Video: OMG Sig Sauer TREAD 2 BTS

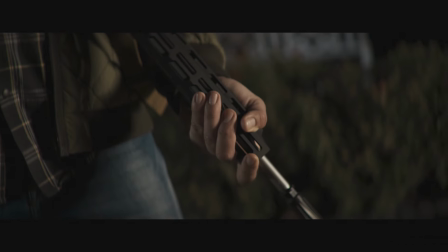(0:00)
After the success of the first Tread Spot for Six Hour, we knew we had to deliver another hard-hitting ad within that campaign theme.
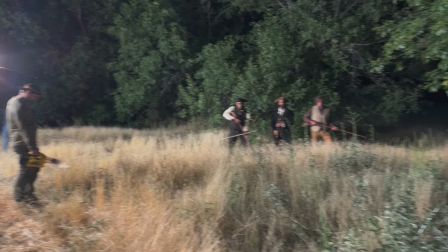(0:07)
After writing, concepting, and some creative producing, it was time for production. So today we're on set shooting a Spot for Six Hour.
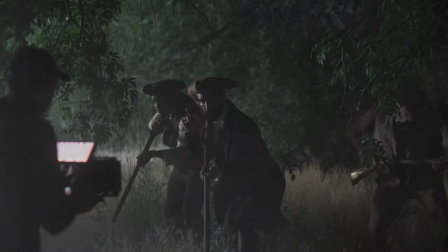(0:13)
It's kind of like we're calling it The Tread 2. It's in a similar vein, so it's a lot of kind of colonial people, really strong message, really dramatic.
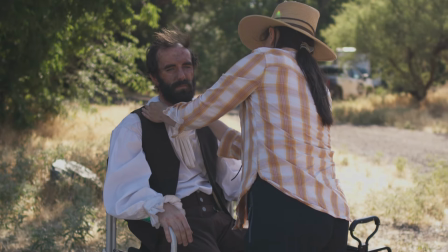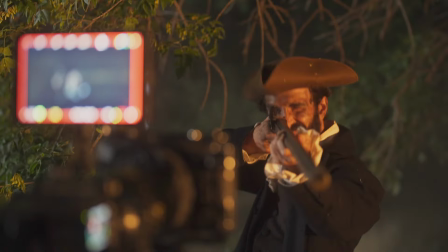(0:27)
Practical lighting effects going on, simulating cannon fire and warfare at night, combined with the haze, combined with these guys, giving it their all we
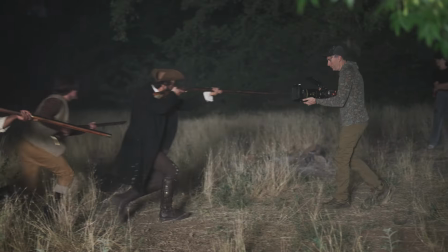have with us a couple of cook cinematic lenses the combination of the wide aspect ratio while still getting press to look you're still getting the feeling of rushing soldiers moving through brush but the overall look and feel is very cinematic talents
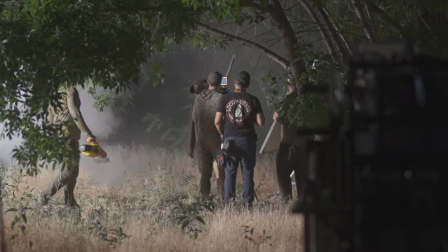(1:01)
been phenomenal wardrobes on point makeup looks great OMG team killing it our town came out paired ready to go we've had
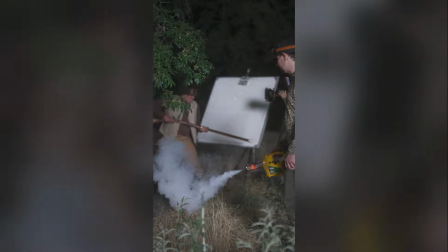(1:08)
a prone around in the dirt and they just had awesome attitudes and all of them are super excited about the spot so they bring that excitement to their performance and it's pretty
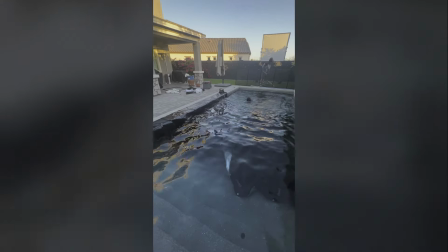(1:15)
great. So we've got a 25 by 20 tarp that we are putting in the pool so that we can shoot into the pool without seeing like the pebble tack or the blue so when we light it up it'll hopefully just stay dark.
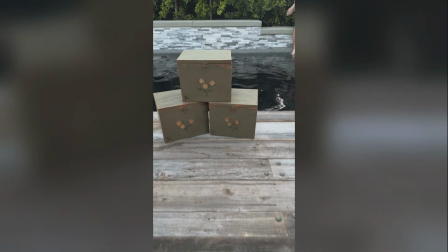(1:27)
Mitch is going to be our wonderful talent tonight who's going to take these like super legit replica tee boxes and he's going to toss them in the harbor.
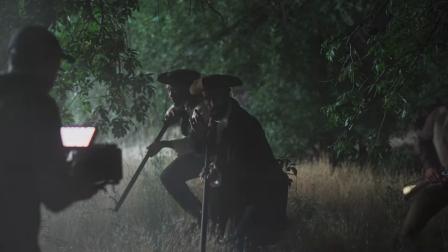(1:38)
at offensive group we take great pride in the ability and the privilege to make ads for great brands that tell really important stories
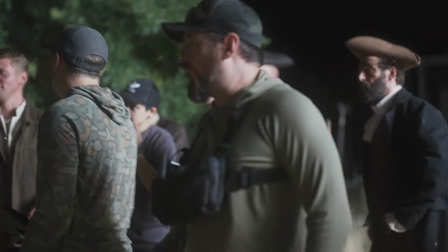(1:45)
a lot of hard work and a lot of individuals go into making ads like this and we hope this little peek behind the curtain was entertaining and educational and we'll
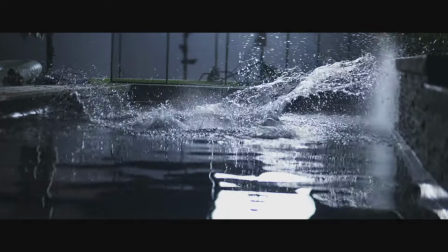(1:53)
see you next time